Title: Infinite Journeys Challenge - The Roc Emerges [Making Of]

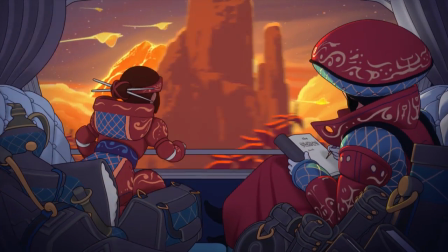5s
Here's my final submission for Punisher's Infinite Journeys Challenge. If you care to listen further, I'll talk through my process and try to make it quick.
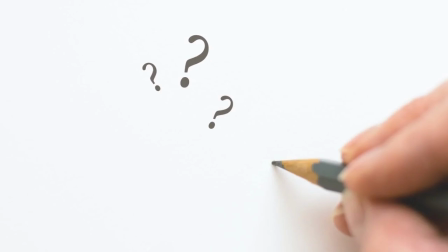12s
First I had to come up with an idea. I'm more of a technical artist, so developing a vision is always slow and painful for me.
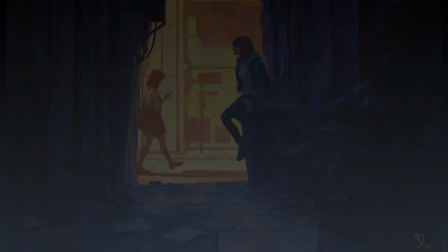18s
But I found this picture in like the dark cool foreground and bright yellow background. I also found this film clip that seemed interesting and like something I could adapt into that yellow background.
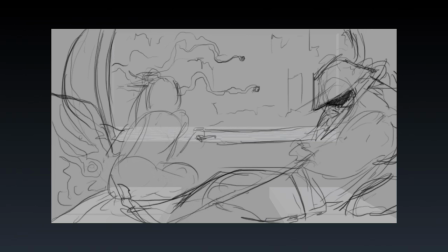27s
Next, I sketched up my idea, starting with a rough sketch over the provided starter scene. Since the colors were the main goal, I blocked that in first.
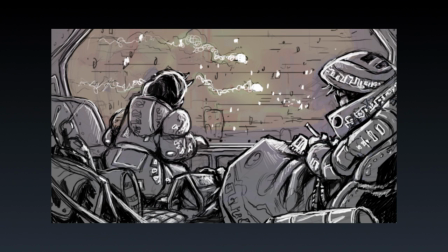33s
Then I took time to think through what everything is, what is its purpose, and what the scene looks like.
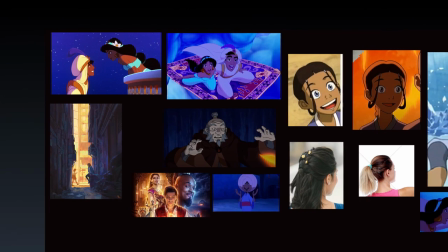38s
At this point I decided to try a cartoon rendering style, partly because it would support the bright and stylized color scheme I wanted to achieve,
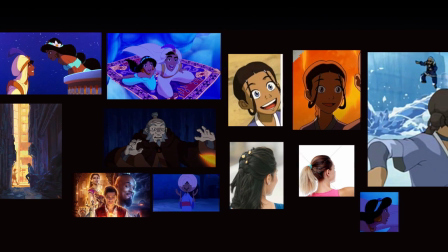44s
but also because I figured a realistic piece would get lost in the ocean of amazing talent in this competition,
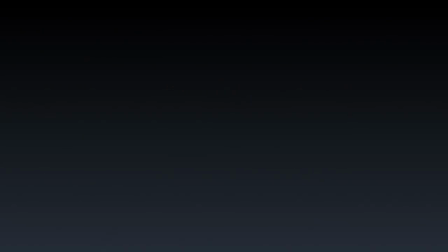49s
but a stylized piece might have a chance of standing out. I blocked in my characters in 3D just to make sure everything fit.
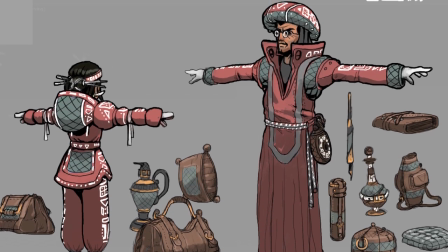55s
I downloaded these pre-rigged models from Mixamo and sketched over them based on my concept drawing. I had to paint over my ugly models just to know if they had potential to work.
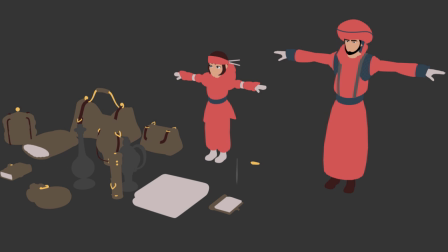64s
When I reached this point, however, I knew I had nailed it. Here are the characters and props modeled out with flat colors, and an outline test.
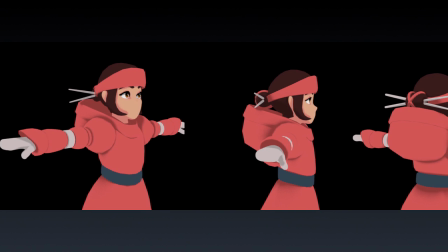71s
For shading I just used a compressed ambient occlusion to blend between the main color and the shaded color. I was surprised by how nice it looked without any further adjustment.
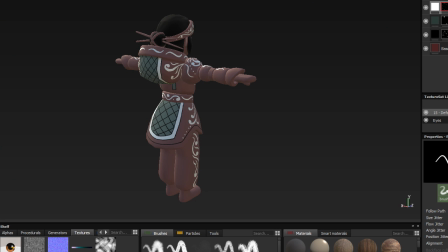78s
I painted the ornamental clothing details in Substance Painter.
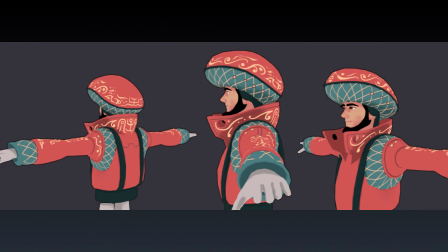82s
Here's the girl, and here's the valet, and here are some leather props with a lighter color added around the curvature edges.
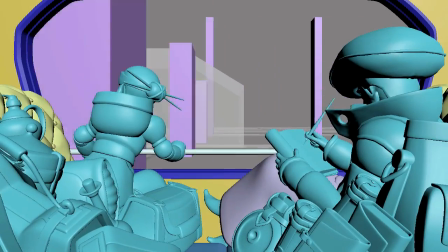89s
blocking in and for a little while I explored having a train in the background.
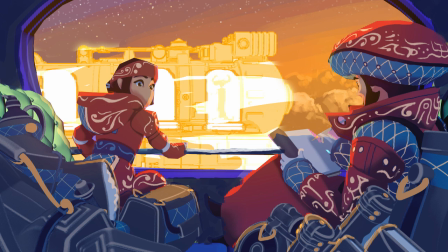95s
I kit-bashed an engine and thought maybe this is what it could look like.
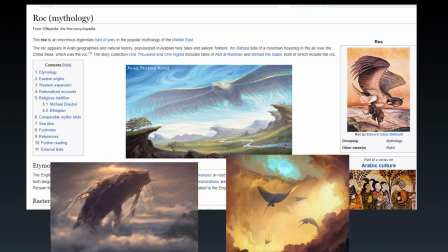97s
But the idea of a train seemed redundant since the character is already on a train, so I looked at some Arabian mythology and took the idea of the rock, which is a mountain-sized bird. But birds are hard to make with dynamic feathers and everything everywhere, so I just made it a huge turtle.
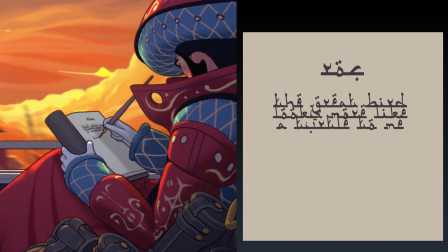110s
As an inside joke, the valet's notebook actually says rock, the great bird looks more like a turtle to me.
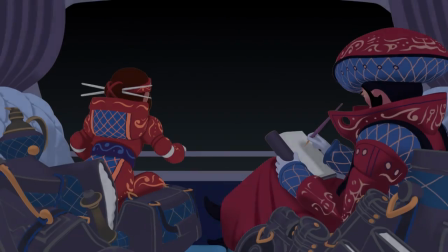116s
I painted the clouds by hand on layers to give them some nice movement. The basic render setup was really simple, I rendered the entire scene in shadow and again in bright light.
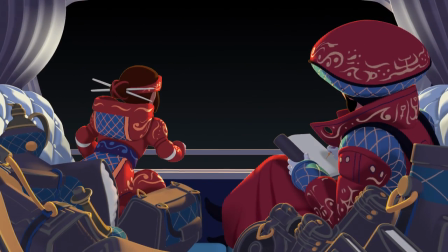124s
I then used a high contrast edge light as a mask to blend the light over the dark. I rendered it all in redshift but switched over to Arnold since it had a fantastic toon shader for the outlines.
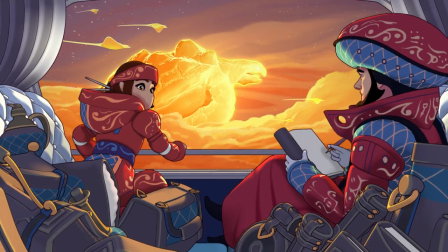134s
I added some sky stingrays and other background details to make it look like their train is riding along a cliffside or something.
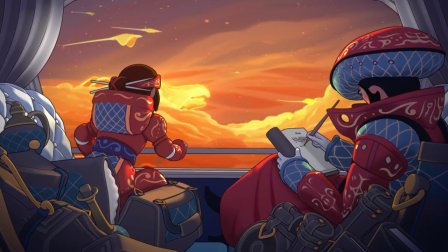140s
To make it look more like cartoons, which are often animated at 12 frames per second, I animated the characters to update every other frame,
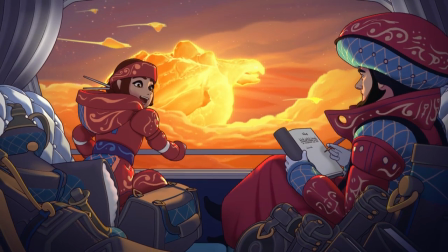146s
but kept the train car and bags moving smoothly to make the characters stand out with their hand-drawn feel while keeping the whole scene from feeling choppy.
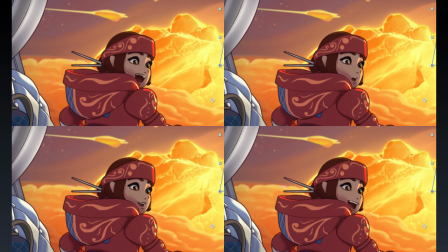153s
At this point the girl still didn't have a mouth, but she only faces the camera for half a second so I just drew it in by hand.
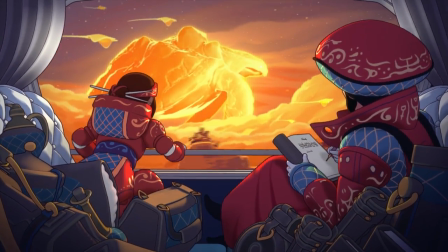159s
And here's the final product! It was fun and exhausting, and took just over 100 hours for these 5 seconds of animation, and I'm ready to just play video games in my free time for a while now.
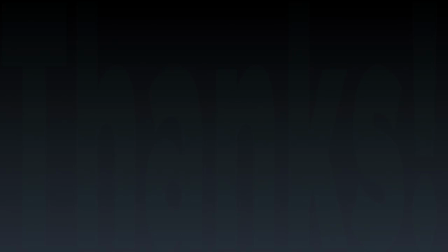168s
Thank you for watching!